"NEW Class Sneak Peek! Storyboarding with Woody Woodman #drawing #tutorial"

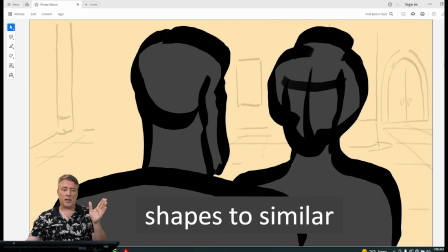49:32 The compositions are too similar. See the space around the man's head and around the female's head?
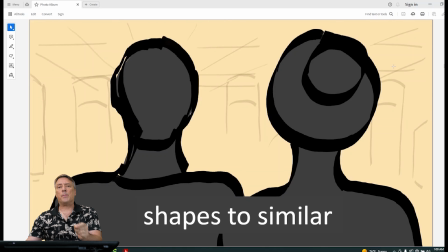49:39 The spacing is too similar. The shapes are too similar. So that doesn't cut well.
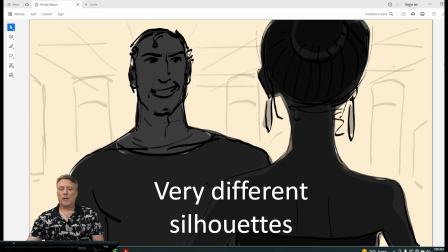49:45 That kind of warps and pops a little bit. All right? This one, there's greater shape change.
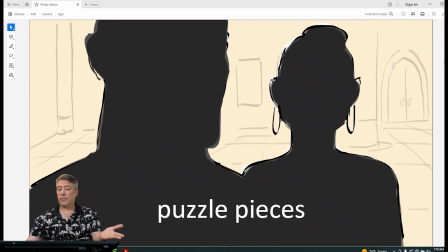49:52 See, the shape is greater. Better variety, better design, okay?
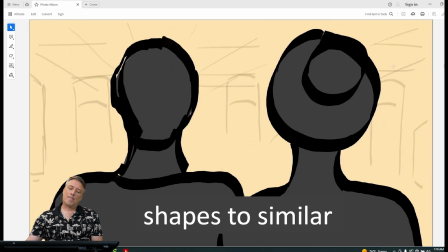49:59 Okay, now we're moving in. So
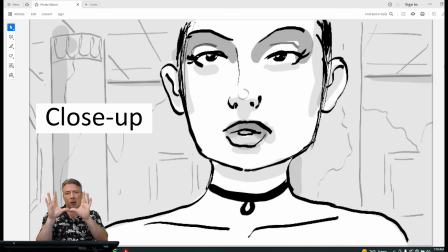50:04 we were over the shoulder. We could see the female's face. Now we move in. So we're closer to the subject. Now we have a close-up. Okay, she's kind of being cropped at the forehead.
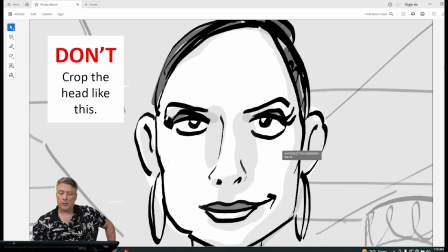50:17 We're getting closer to her. This is a don't, okay? Don't, again, be aware of those tangents. Don't put her chin on the bottom of the frame and the head sandwiched between the frame.
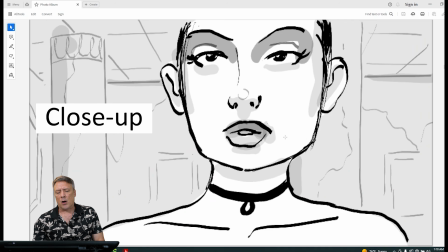50:31 Okay, it's just going to be very uncomfortable, very awkward. This one has a little more space. Feels more comfortable, right? When you cut to a close-up, you're getting a lot more subtlety in the facial expressions of the character.
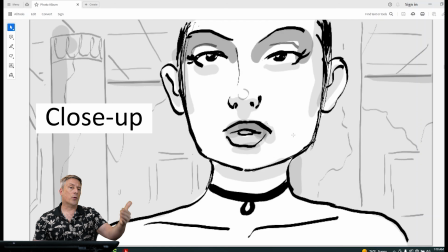50:48 You can feel what they're feeling a little better than when you're further away. This is a down shot.
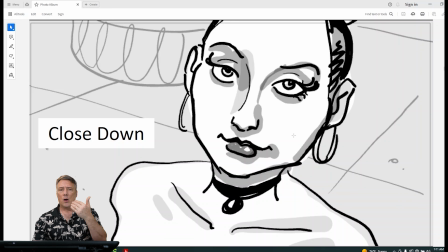50:55 So again, we can cut up, we can cut down, we can cut flat. You always have that option. Where is the camera pointing? From what point of view, right? So this is the down shot. Again, it's still a close-up. We're still cropping off part of her head, but we're looking down.
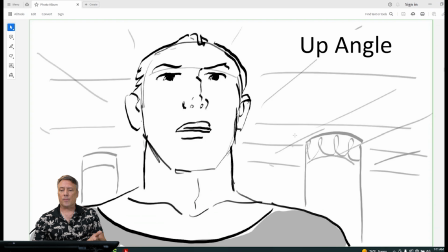51:12 And then the following shot, you could change it to an up angle. Her point of view, she's looking up at, let's say, the man, and he's looking down on the female.
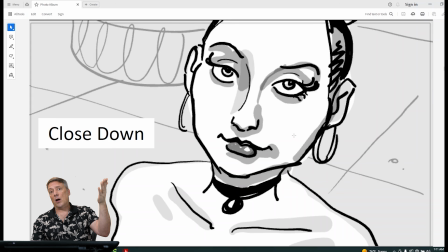51:22 So that's called an up and down relationship. Okay, so sometimes you want a certain character to feel more dominant, so you might shoot looking up at that character. And then if that character is dominating another character, then they will be looking down. Okay, they call it the up and down relationship. But these are just different options, right?
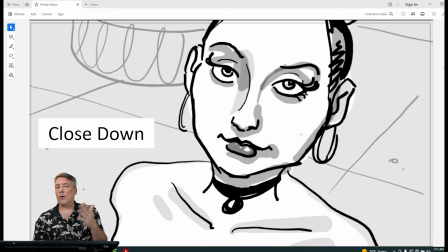51:42 Not one is necessarily better than another. It depends on your sequence. It depends on the context of your sequence. And then you'll make a decision, which is the best.
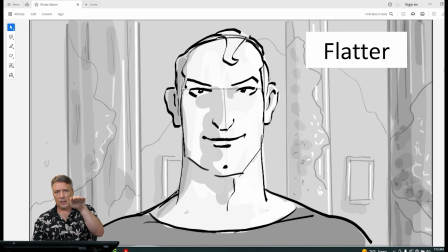51:54 Okay, now here's something where it's flat, right? You're not looking up, you're not looking down, you're looking flat at the wall. It's got no perspective at all. But if I look directly at him and he's placed in the center,
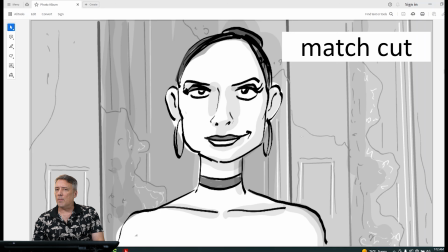52:07 and then I do a cut like that, I call that a match cut, because the shapes are similar. The eyes are dead center. Now, this also might be used for a purpose.
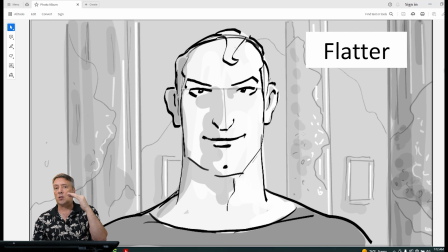52:19 If this guy is seeing this girl for the first time and he's attracted to her, and then she's attracted to him, we're locking the eyes, you see?
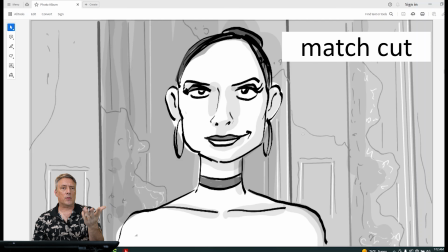52:28 The eyes are literally in the same place. Okay? So this technique might be used for your own benefit. Most of the time, you won't see that, right? You'll put the man slightly to one side on the left and the woman on the right, and that way there's a bias when we cut back and forth.
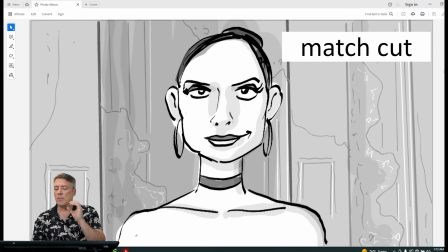52:45 But this might be for an effect. You might decide to put the two heads on top of each other.
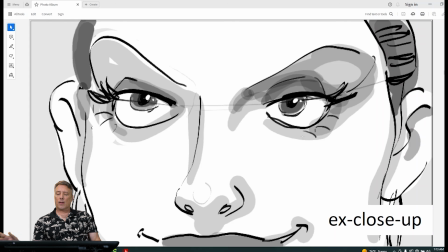52:51 See that? Okay, this is now getting even closer. So now we're looking at just an extreme close-up of maybe the character's eyes. This is like a spaghetti western or something, where you're getting in close.
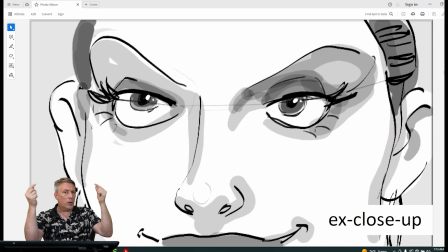53:05 If you're getting into that extreme close-up, you're really getting into the mind and the thinking process. Before, you were getting more emotion out of the face and the acting, the subtlety. But now, when you really get into the eyes that close, you're really getting into the head, into the thinking process of what the character's thinking.
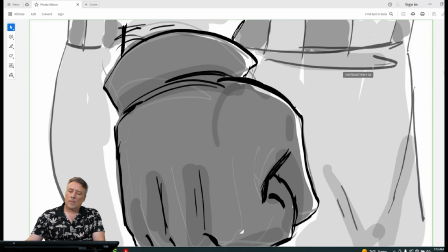53:25 Okay? This is another example of an extreme close-up. So something that a character says or does, then you might cut to his fist. He's making a fist. Again, it's a close-up.
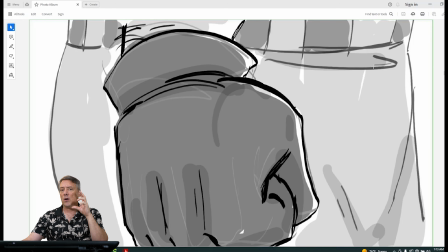53:40 You're making a point to make sure the audience sees that, and it's close, right?
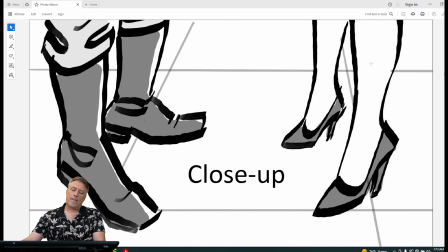53:45 So it's something intimate between the audience and the character. I mentioned this before in the first lesson. Don't be afraid to think about, again, the feet, right? Characters can enter the frame, and you can just point the camera at the floor, and in comes the characters.
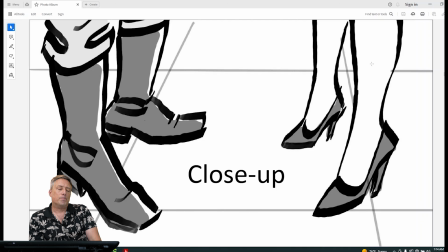54:04 We looked at it in the last lesson with the tea party, right? We sometimes can just focus on the lower part of the character, right? They could be having a conversation, and you can carry it on the feet, right?
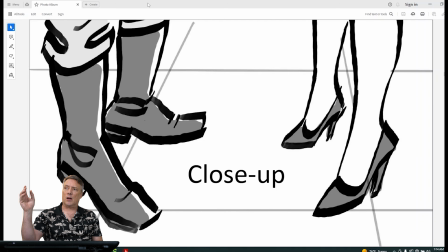54:19 Just another option, but that's a close-up. Sometimes you see a character walking or entering the scene with their boots first. Again, it could be a way to introduce a character. So don't forget that's an option that you want to think about when you're thumbnailing.
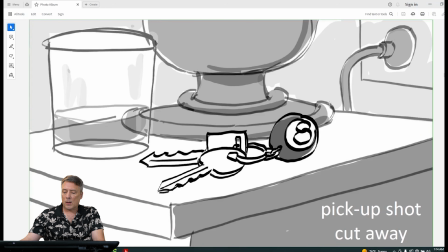54:35 All right. This is called a pickup shot for obvious reasons, but it's also, you can cut away to the keys and to some table somewhere.
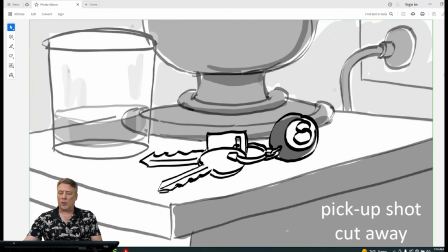54:46 It's a close-up on the keys, on some kind of little table with a lamp, and in comes the guy's hand, and he picks up the keys and exits, right?
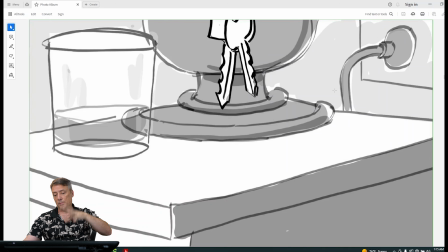54:55 So he's picking something up. Characters, sometimes they drop the flashlight, they drop the keys. cut to the ground or cut to the table, and somebody's picking those things up. Okay, so it's a close-up. It's a little detail that you want the audience to see.
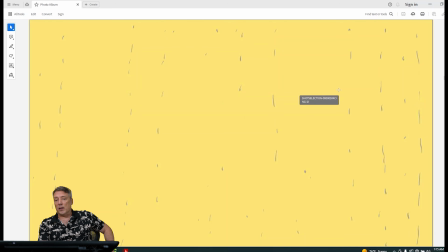55:11 Ooh, what's this? This one I can't tell what it is, but that's on purpose, okay? When you cut to something that's so flat, you don't know where you are. It's just the opposite of a wide establishing shot or an extreme wide establishing shot.
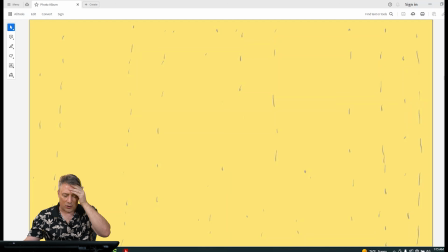55:28 You cut to some kind of flat thing with some texture, and you don't know what it is, but that's on purpose, okay? We call that an ambiguous shot. It's ambiguous. You don't know what it is. You're not supposed to know what it is, okay?
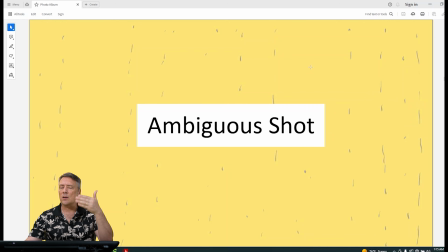55:45 So a shot like this would start with something that the audience is completely unaware of where they are,
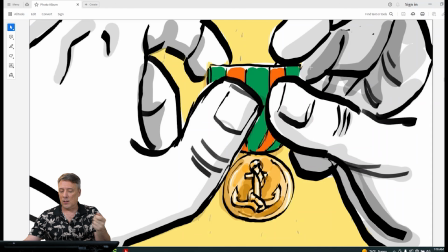55:53 and then the hands come in and you see this little metal, and then you pull out.
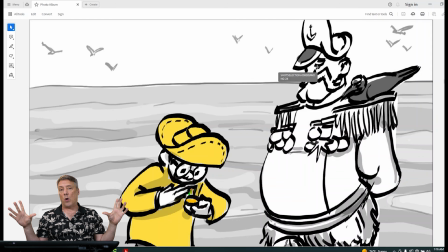55:59 So what follows the ambiguous shot is usually a much wider shot that then explains where you were.
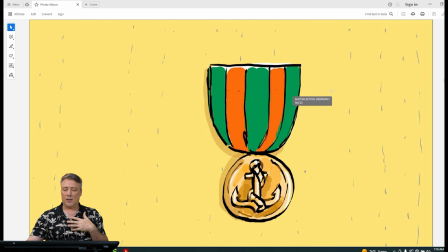56:06 So that close-up shot was basically the this little Billy Pip here.
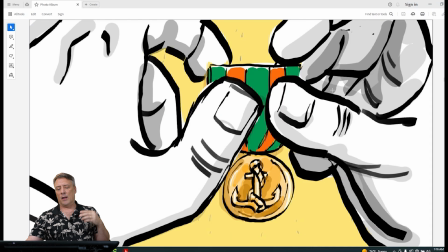56:14 He's wearing sort of this raincoat, and then the captain's hand comes in and pins a medal on it.
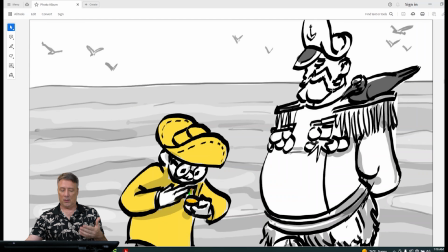56:21 And then when we pull out, we'll see Billy looking at his medal on his raincoat.
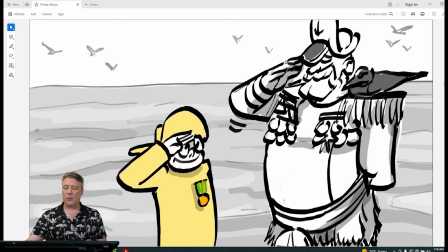56:26 And he gives a little salute, and the captain returns a salute. Okay, so that's an ambiguous shot.
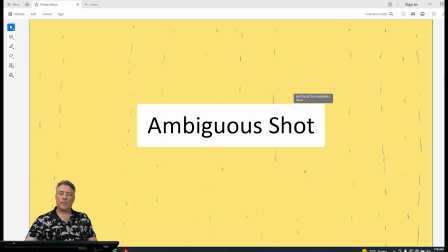56:32 Now, the other thing I want to mention in this kind of ambiguous shot, if you have an incredibly dramatic action shot, right, where there's fighting or there's chase scenes, there's a lot of camera,
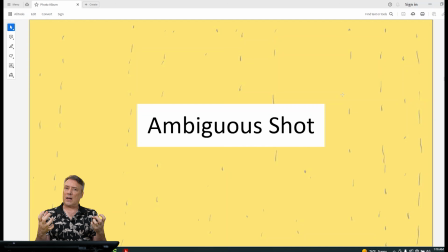56:49 it's very busy. You know, that's like going to a rock concert and you're just listening to loud music for 2 or 3 songs in a row. Whew, it tires the audience out. So you need to kind of clean your palette visually.
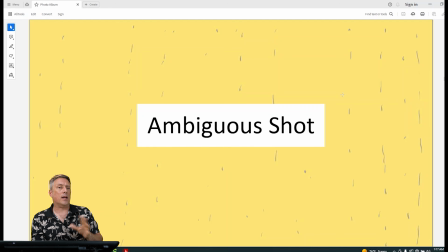57:04 You need to quiet it down. So you have to pay attention to contrast in your storytelling. So this is a great transition. You go from something that's just a crazy chase scene, action, then you just cut away to something like this, and it's like,
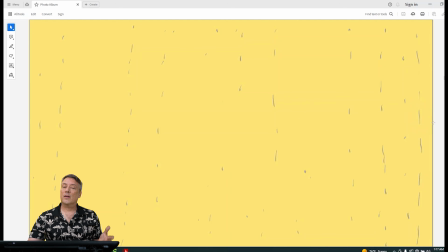57:22 take a breath. Let's take the audience back down.
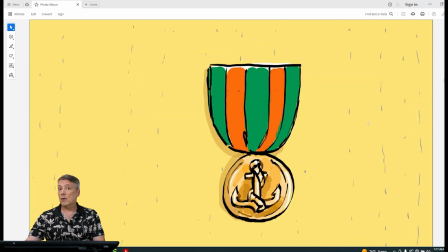57:25 And then we're transitioning to some kind of new place, new sequence, time cut sometime later.
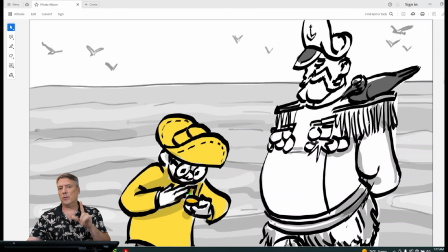57:34 So that's a very good transition. It's a very good shot to have in your little toolbox.
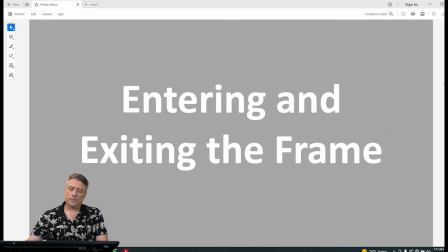57:41 Don't forget that one. Okay. Next subject.